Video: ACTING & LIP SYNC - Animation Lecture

And we try to keep the cutting down to a minimum and only cut when it's most effective.
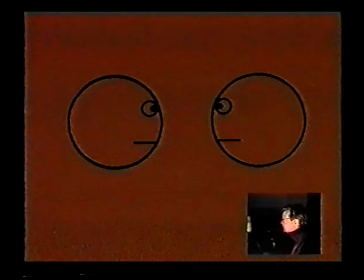So, here we go. Let's start out neutral. Let's just watch it.
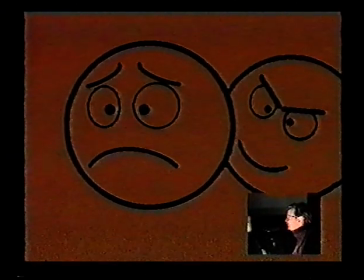Okay. Now, this scene, as you can see, just by moving the characters, I've actually told you a hell of a lot more about what they're saying.
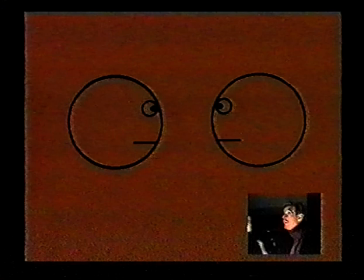You're actually starting to understand what the situation is about just by staging, movement, and taking turns. But let's go through it slowly. They start out neutral. This is what we call the beginning of the scene. You have to start somewhere, and you start out low so that you can go somewhere with it.
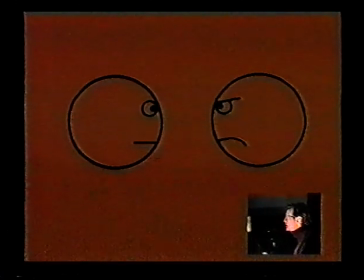He does his initial comment. A blink, an attitude change that we hold on for a little bit so we can see it. Don't rush through this stuff or else you'll never get it. And anticipation, so we're ready for an action. And he moves forward aggressively, and there's a recoil to give it weight. It's a bouncing ball, basically.
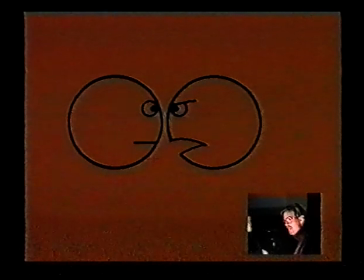Then hold on that pose, and then go into your dialogue or reaction. Again, he's done. He stops, bit of a hold, blink, up into an attitude change, anticipation, and he pulls back. A new attitude. I'm afraid of you. You're on the attack.
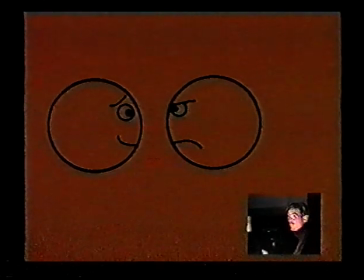So you're communicating you're communicating a lot of information to the audience about who he is and how he feels about the other character. They both have attitudes about each other. Very clear. Now, whatever the guy on the left said, it blows away the guy on the right.
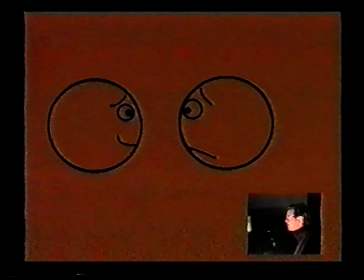So much so that he does his take, he pulls back, and he thinks of something, anticipates, and does what's called a countercross.
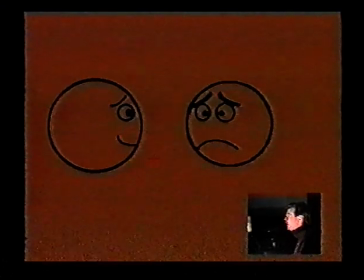Now, a countercross is, mechanically speaking, you do that, you countercross for any number of reasons. To go to a window, to grab another prop, or in this case, he's taking what's known as a sphere.
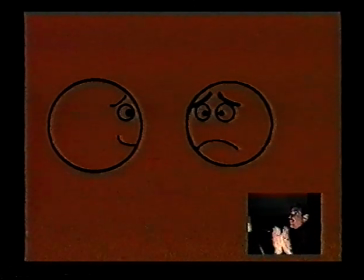Now, what I mean by that is that if you are thinking of something, or remembering something, or referring to something that's not in the room, it's always some place, in the screen. It'll be like, for example, the high street's always this way. So whenever we refer to the high street, it's always that way.
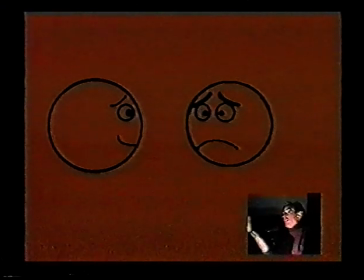Or say, you're going into London, and it's always to the right. And once you've established that, the audience will remember that. And you can come back to it many, many minutes later. You can, end of the movie, and keep referring to London, high street.
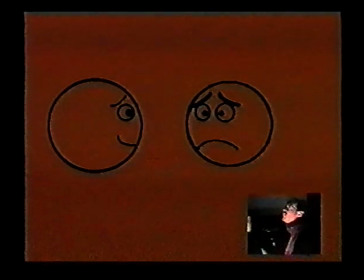Or a memory might be, I remember, I remember Washington, Seattle, Washington. And Seattle, Washington is always there in my mind. And I might be across the stage, and somebody tells me about Seattle.
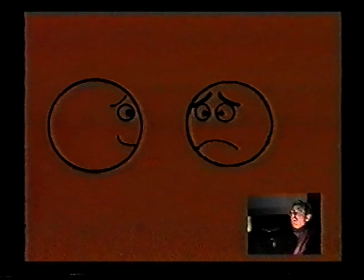Seattle caught fire, or there's an earthquake, and the whole thing is destroyed. And I'll walk to my sphere and remember, Seattle's destroyed, And it will always be there for the audience, and you can go back to it a million times. You'll actually confuse your audience if you don't. If I remember Seattle's now over here, it starts to become, what, two Seattles?
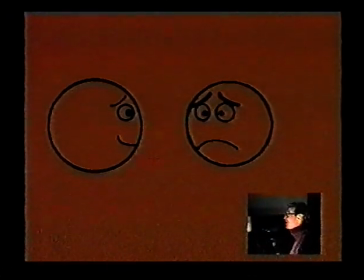No, it's only one. And so in this case, the guy is remembering something and crossing to and taking in his sphere of memory in this corner. But it could be an actual thing or a place or a window too.
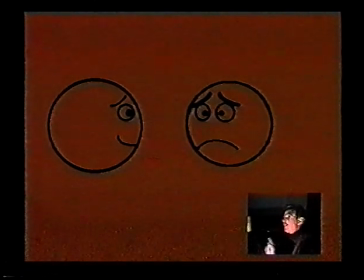So in doing so, he has to make a countercross, which means that he crosses in front of the character.
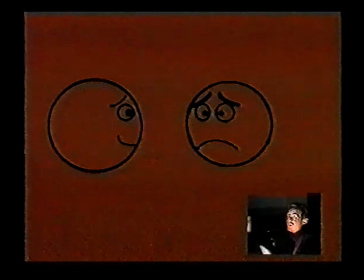The character that's acting never crosses behind the other character. Never cross behind, because it's the same thing. He's the character acting, and you want to see his face, so don't put him behind the character that's not acting. Now, what happens is that the character
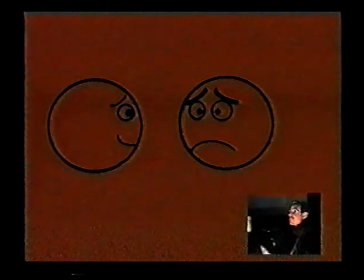will set up that he's going to his sphere, anticipate, and start to move forward.
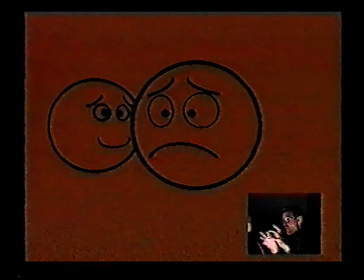And during the move, within the primary character's move, the secondary character will track him, and once he's up to full speed, the secondary character will cross behind to clear way for him,
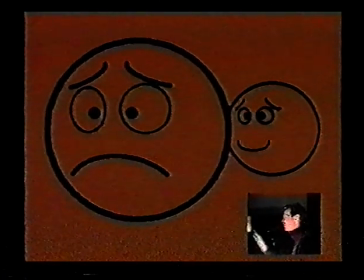and make sure that the secondary character is still locked off and into his pose before the primary character comes to a stop. Now, this all sounds complex, but we actually did it in what was the museum sequence, but now we've shifted Louis and Cecilia conversation.
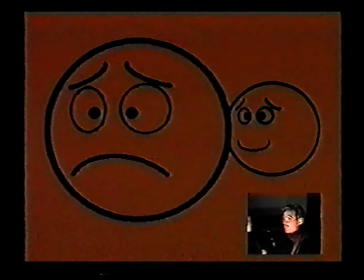For screen direction reasons, I had to make them cross, and Jeff and I worked it out so that Louis crosses, but unfortunately Louis crosses behind Cecilia, and I couldn't get around it any other way. But what we did do is we made sure that Cecilia moved within Louis' move. Louis was the one that was acting. Louis is the one that's talking and waving his arms around.
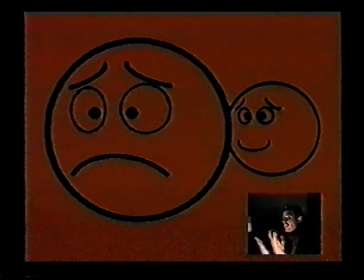Cecilia moves quickly across Louis, as quick as we can, to keep Louis in the clear. And Cecilia comes to a stop before Louis comes to a stop, and we work very hard to make that work.
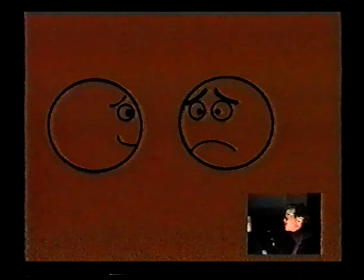But the situation arises constantly.
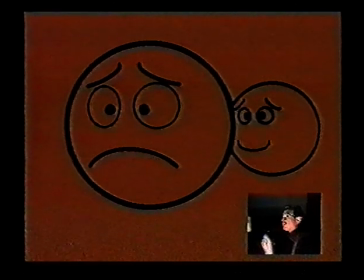So it's very important that the secondary character not upstage the primary character on the countercross.
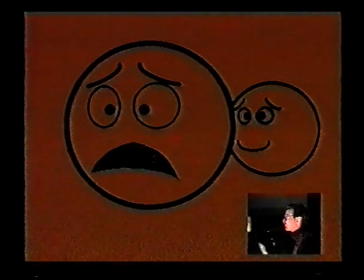So the other thing I'm doing, the other reason I'm bringing him forward to a sphere here, is because I'm trying to build intensity. And in the TV cutting, you saw that I physically pushed the camera in tighter and tighter. On this particular scene, I'm doing it with characters. I'm doing it with their movement. And as a result, we're learning more about the characters.
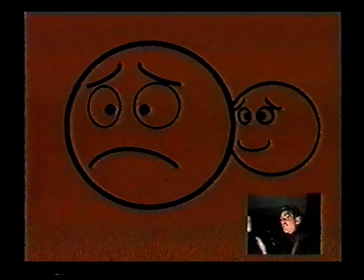And we understand their emotions stronger, and yet I'm still getting the same impact by pushing gradually in tighter and tighter and tighter on the characters. So, he remembers whatever he's remembering,
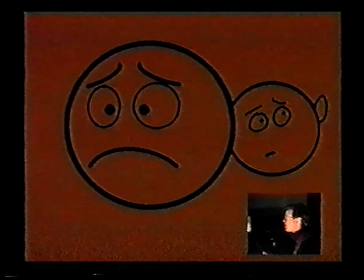and in this case, I chose to, instead of reacting to what he's saying, I'm choosing to show you that, hey, you can react to anything, be it visual, dialogue, or an offstage sound effect. So, he does his blink and his facial shift.
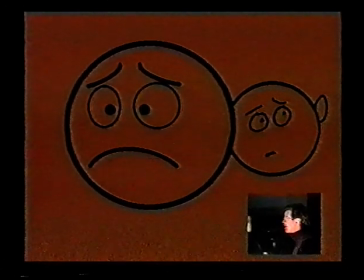The guy on the left is holding perfectly still for this, not upstaging. And now he blinks and comes up with a new attitude about what he's heard, and anticipates and comes forward with an overlap, and comes into a pose, holds it for just a brief beat,
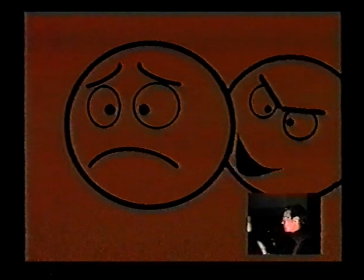and then does his action. Again, the guy on the right holds still. He goes through his blink and comes up with a new attitude, anticipates, and we do a head turn.
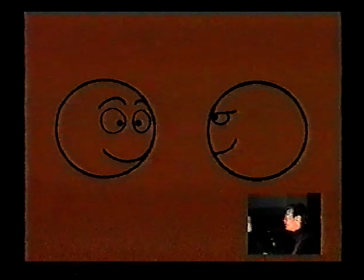And here's something most of you guys know but should know, but I'll tell you anyways. When you do a cut, you always overlap the action. Roughly 4 to 5 frames is the answer, but it depends on the scene.
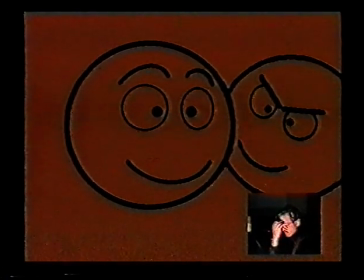That's why hookups are real crucial. But generally speaking, the eye doesn't see the first 6 frames of a scene because of persistence of vision. So it's a safe bet to overlap at about 5, so that the first frame the audience is seeing, the 6th frame, is actually
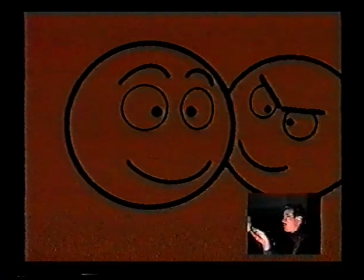the same drawing that you left it on as in here. In other words, that drawing will be visually held in the audience's mind for 5 frames.
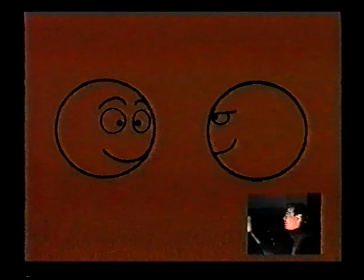Even though you've cut, you're still seeing the previous scene. And so you won't see this drawing, because you've gone back to 3/4. You won't see it because the audience is still holding that in the persistence of vision for 6 frames. And so by the time you get to, let's say, the hookup drawing, you're onto the first frame the audience is actually seeing.
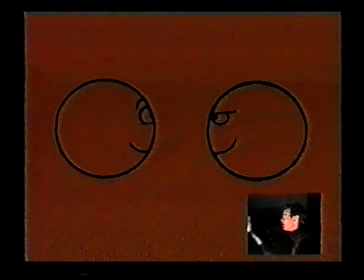And then there's an overlap and it comes back in.